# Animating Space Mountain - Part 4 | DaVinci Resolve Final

Welcome to part 4 of my behind the scenes series of my Space Mountain
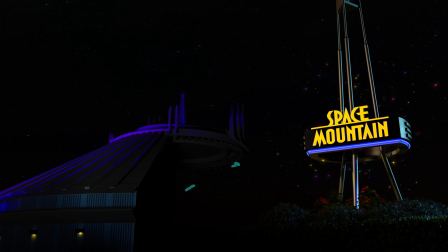animation scene that was one of my first animations I made using Blender. There is a description to that below and parts 1, 2, and 3. Now we're looking at part 4 of putting everything into Resolve. Out of Blender, I exported a .EXR.
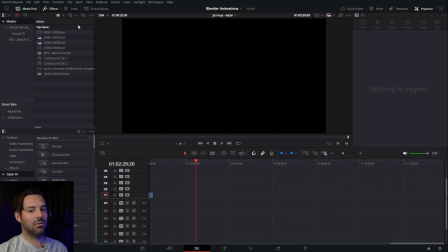The way to import the EXRs into DaVinci, we're going to go to the Media tab first,
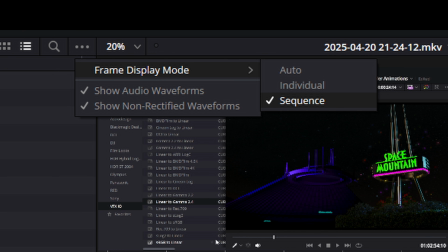and under the Media tab we're going to click Frame Display Mode and make sure that we select Sequence.
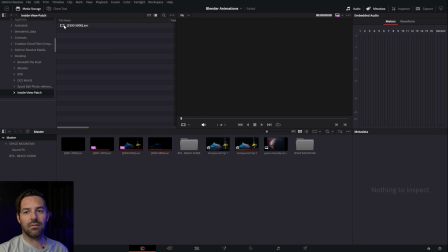Once we have Sequence selected, this is how the EXR will appear. This folder has a ton of different pictures in it, and those pictures make up individual frames for this animation. But because I selected Frame Display Mode as Sequence instead of individual, it puts them all together.
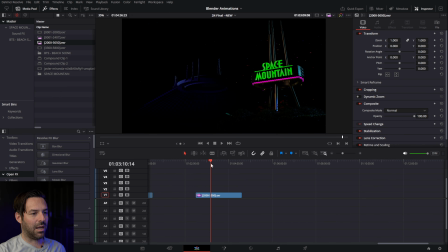And then you want to just drag that into your project. And so now once I have this into Resolve, we're going to go over to the color page,
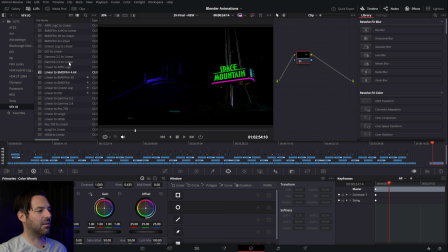and we're going to find under LUTs, we're going to go to VFX.io and find the linear to gamma 2.4. If there's a better one that you know of, let me know. Drag that onto here. That will correct your picture for you.
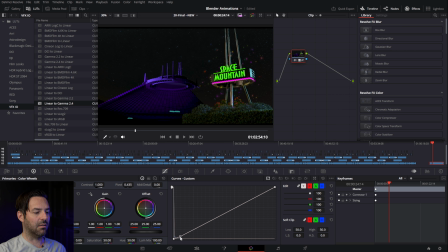Then from there you can color it as you wish. I ended up just taking the darks down on the curves here and finding a nice balance there that I liked. You can add a denoise, you can add more saturation, whatever you want to do for some basic coloring here.
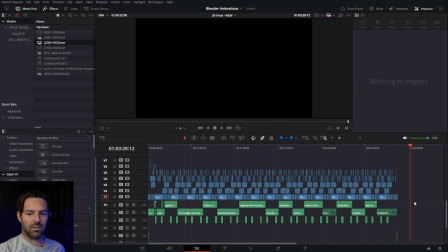This is what my final timeline ended up looking like. Down here we have, and I'll make this bigger for you.
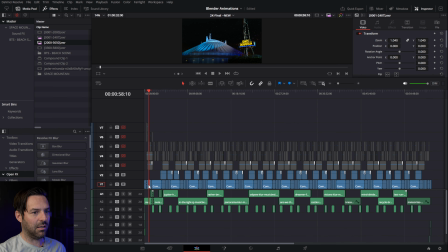This is the main EXR down here. This ended up being a 3 to 4 minute main sections that I can copy and paste until I got the hour long loop that I wanted on this track.
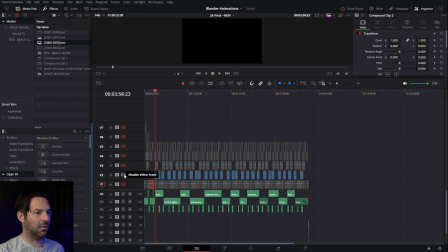Then the next layer, I ended up doing a couple of satellites floating by. I did some white dots floating by and keyframe them. And those are right here on this second layer.
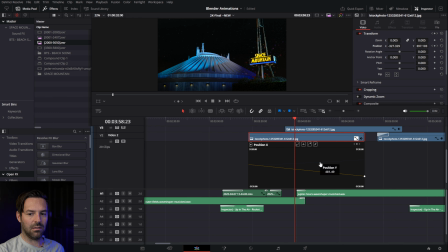If I zoom in on that and drop down the keyframes, you'll see the position changes here over time.
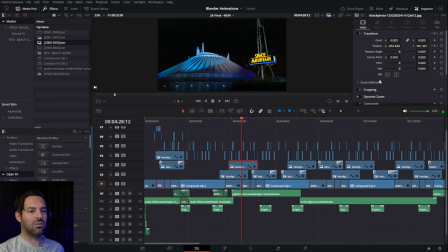And then I kind of did some random variations of that, changed the opacity of them to make them more realistic. You'll see like this one's at 90%, but this one's at 40. That just makes them look a little bit more realistic as they're going by in the sky. Maybe some are further away and some others are closer, so it gives it a little bit more depth with that variation of opacity.
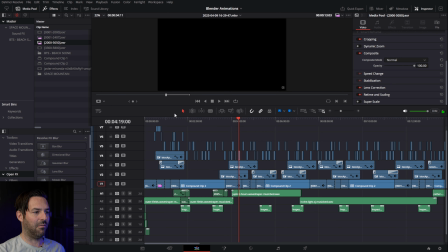On the next layer, you'll see a bunch of different shooting stars. Now, if I pull up this video clip, there's a bunch of different variations of it, and I was able to crop those and speed them up and position them all over the sky
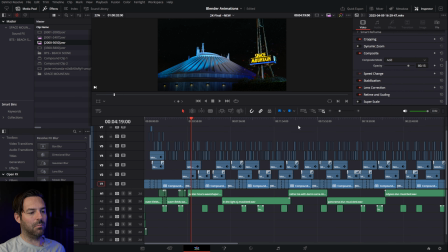in different places and sort of just make a bunch of different random variations of that.
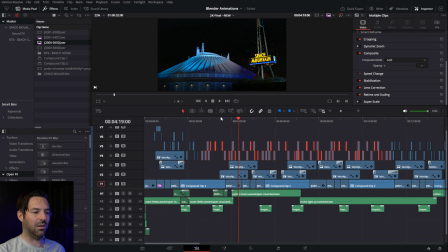And that's what you see here in these layers, is a bunch of different random variations of shooting stars happening in different areas at different times, at different speeds, different angles, and I just found a nice balance that I liked, and I was able to just copy and paste all of that.
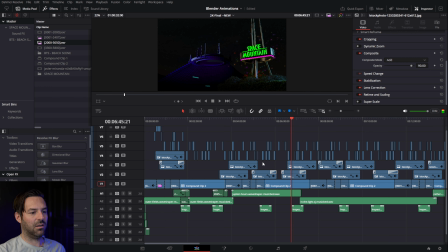So really we're just focused on 5 or 6 minutes of stuff here, and then I was able to copy and paste most of it all the way to an hour.
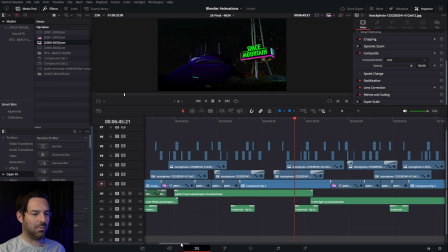And in order to make the loop seamless, I use a bunch of crossfades. You'll see a bunch of crossfades in here, including in between clips here.
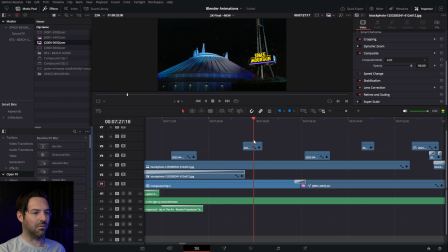So as this goes into this, it crossfades from this sequence to the next, and it's barely noticeable at all.
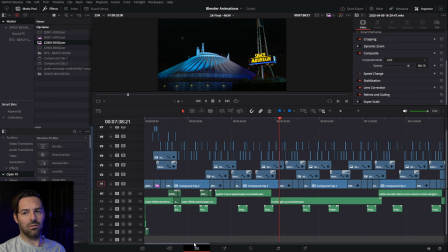I don't like things to be too noticeable when they're looping, so it's very subtle.
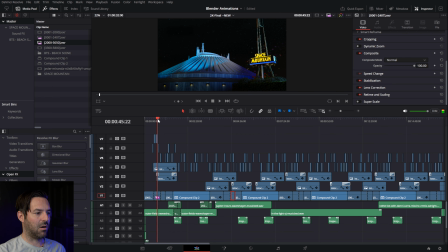Up here we just have my signature and the subscribe animation, and that's really it for those layers.
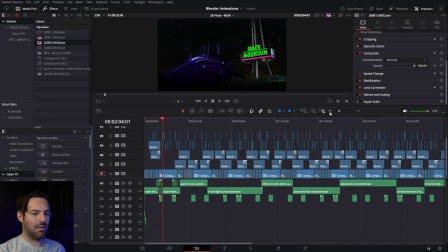And down below at the sound, we just have the music on the first 2 tracks. The third one is sort of this rumbling sound as the dome opens and closes. It's very subtle, but it does make sort of this rumbling like rocket sound as it does that, which is cool.
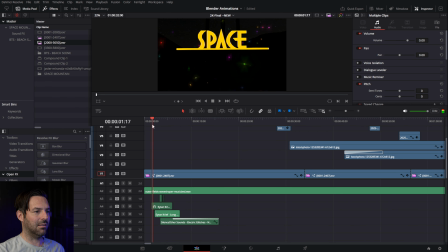In the intro, we have a couple of sound effects here with the lights coming on. All of the music is from MusicBed.
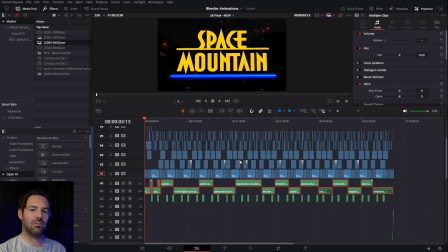They have such a good library on there, so be sure to check out the link below. This playlist is pretty good. Put it on at night. It's some really nice background to have on your TV, and this was a really fun animation to make.
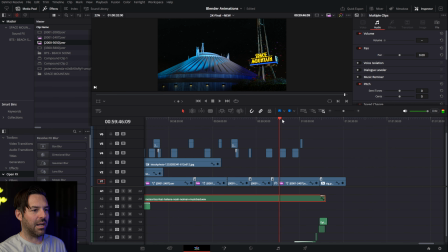I also have an outro in here at the very end, and that is actually just the reverse of the intro. So pretty cool. All I had to do was just reverse that. This area at the bottom here, I wanted to be a little bit darker.